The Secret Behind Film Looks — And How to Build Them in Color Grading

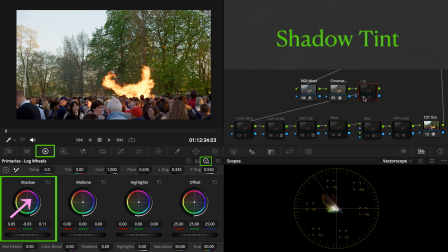[12:24]
And interestingly, the image starts leaning slightly sweeter and more nostalgic.
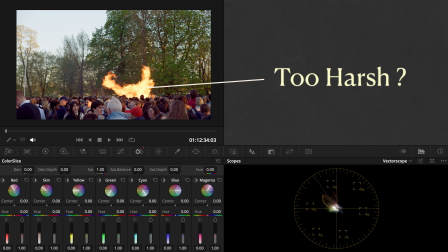[12:30]
The fire itself still feels a little too harsh to me,
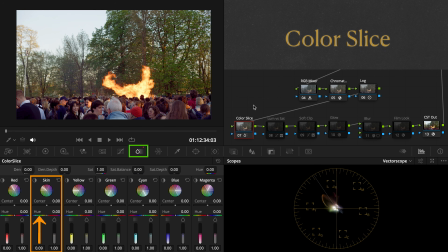[12:33]
so I increase the yellow-orange density to bring back more richness and energy into the flames. After that, it's the same polishing process. Luminosity versus saturation, soft clip, and texture refinements.
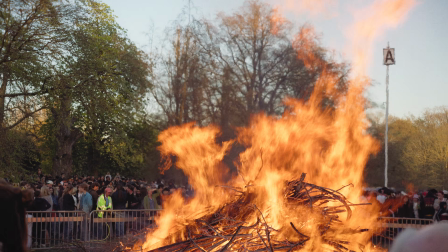[12:47]
And once you become familiar with these small adjustments, building your own signature looks starts becoming surprisingly flexible.
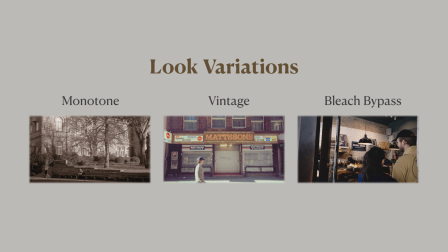[12:58]
Before we move on to batch grading, I want to quickly show you a few more stylistic variations.
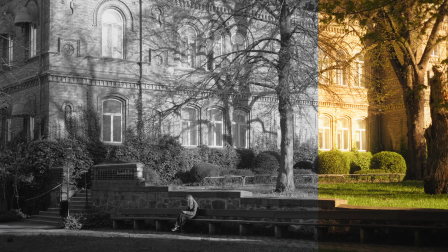[13:04]
Sometimes, removing color entirely can actually make an image feel even more emotional.
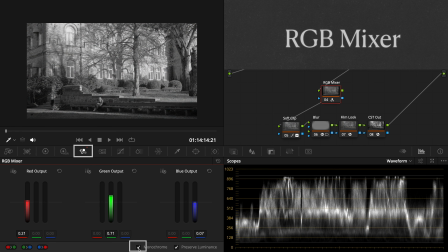[13:11]
For black and white images, I prefer enabling monochrome directly inside the RGB mixer. This allows me to control how bright different color channels appear in black and white,
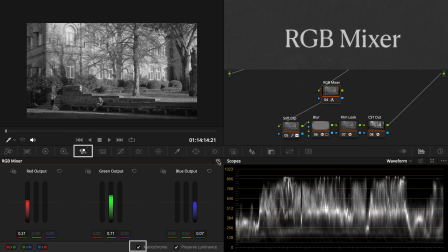[13:23]
which gives much more control over contrast and tonal separation. And black and white images are powerful for a reason.
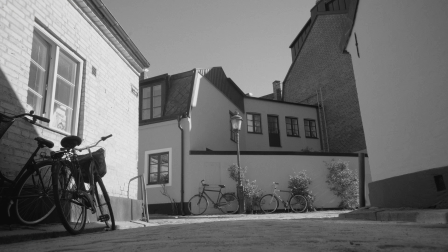[13:31]
Once color disappears, the eye naturally starts paying attention to light,
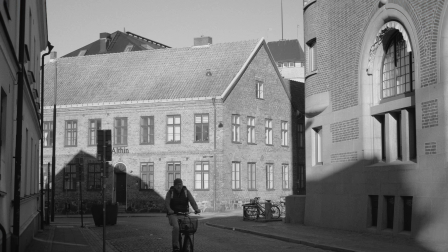[13:37]
shadow, texture, shape, and emotion. The image starts feeling more timeless.
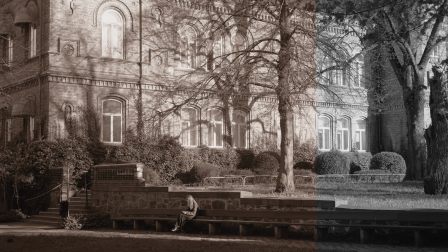[13:45]
We can also push this further into sepia tones for memories, flashbacks, or dreamlike sequences.
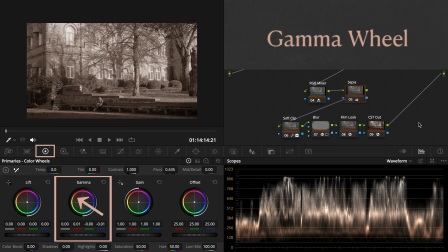[13:52]
I simply warm the image using the gamma wheel until the monochrome image starts leaning into that faded brown tone.
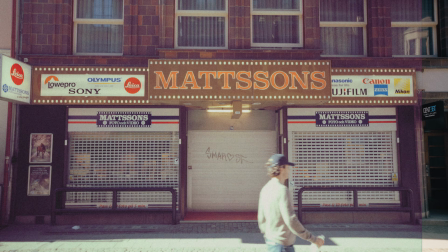[14:02]
Now, what if we intentionally move away from clean and polished altogether?
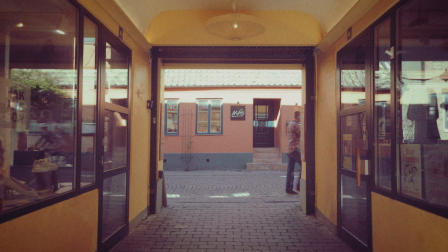[14:07]
Vintage looks are interesting because they often work by carefully introducing imperfections back into the image.
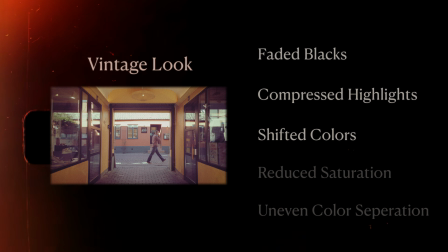[14:14]
Things like faded blacks, compressed highlights, shifted colors, reduced saturation, and uneven color separation.
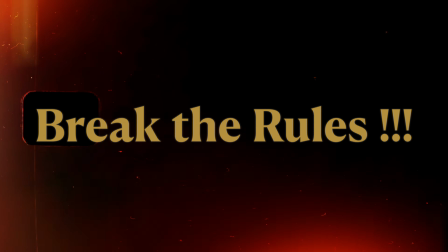[14:23]
In other words, we start breaking some of the rules we've been following so far.
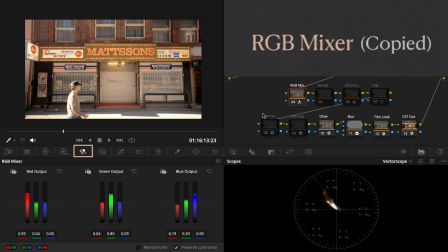[14:28]
For this look, I first borrowed the Kodak palette we created earlier. Then, I use another RGB mixer to reduce saturation more organically across the color channels,
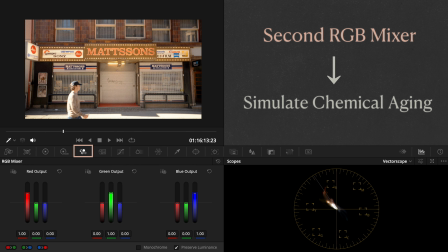[14:40]
almost like simulating chemical aging. For example, if I want to reduce the overall saturation by roughly 20%, I'll set the red, green, and blue channel outputs to around 0.8.
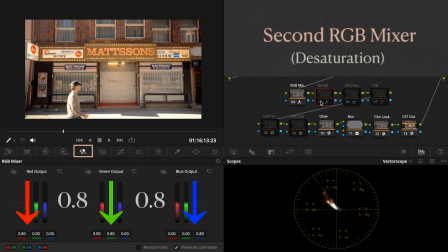[14:54]
The image immediately starts looking older, softer, and less digitally clean. Next, I cool the image slightly using chromatic adaptation, then push the color shifts further.
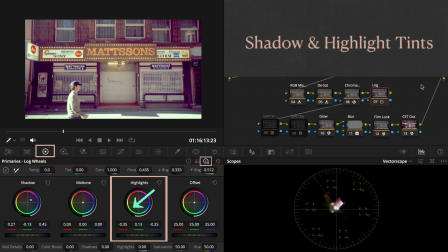[15:08]
Magenta in the shadows, green, yellow in the highlight, just like aging film prints often develop over time.
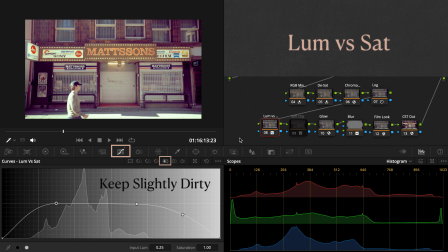[15:15]
And unlike earlier examples, I actually leave some of the shadow and highlight saturation slightly dirty instead of perfectly cleaned up. Then in soft clip,
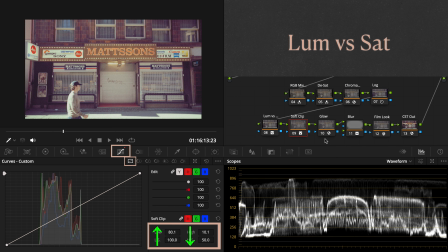[15:26]
I heavily fade the blacks and compress the highlights to flatten the image and soften the modern digital contrast.
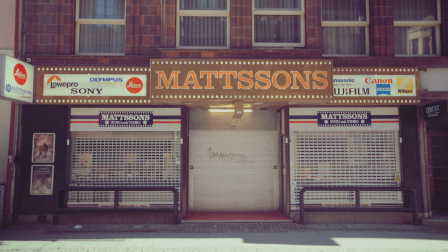[15:34]
And this is what makes understanding color behavior so powerful. Once you understand the rules, you can start breaking them intentionally.
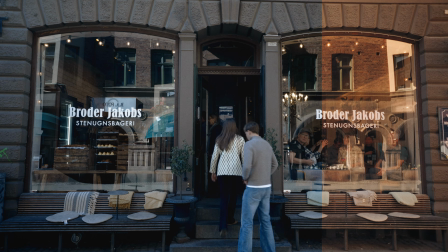[15:45]
Last but not least, this warm and cozy cafe is about to become cold, harsh,
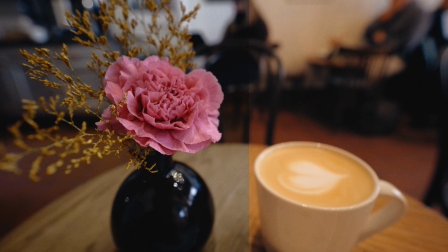[15:51]
and dramatic using a classic cinematic process called Bleach Bypass. We retain the Kodak palette,
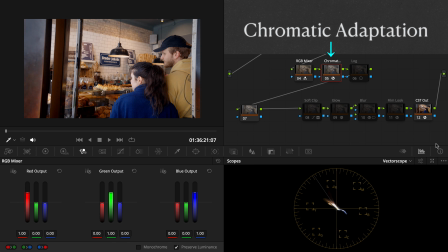[15:59]
but cool down the image using chromatic adaptation and introduce a subtle indigo tint into the shadows to create a heavier mood. Now we apply the actual Bleach Bypass effect. Create a layer node and change the composite mode to overlay.
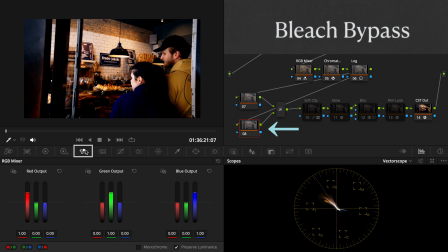[16:17]
Then in the lower layer, go into the RGB mixer and enable monochrome. This essentially fuses a monochrome image back onto the original color image, which immediately creates a much harsher contrast response.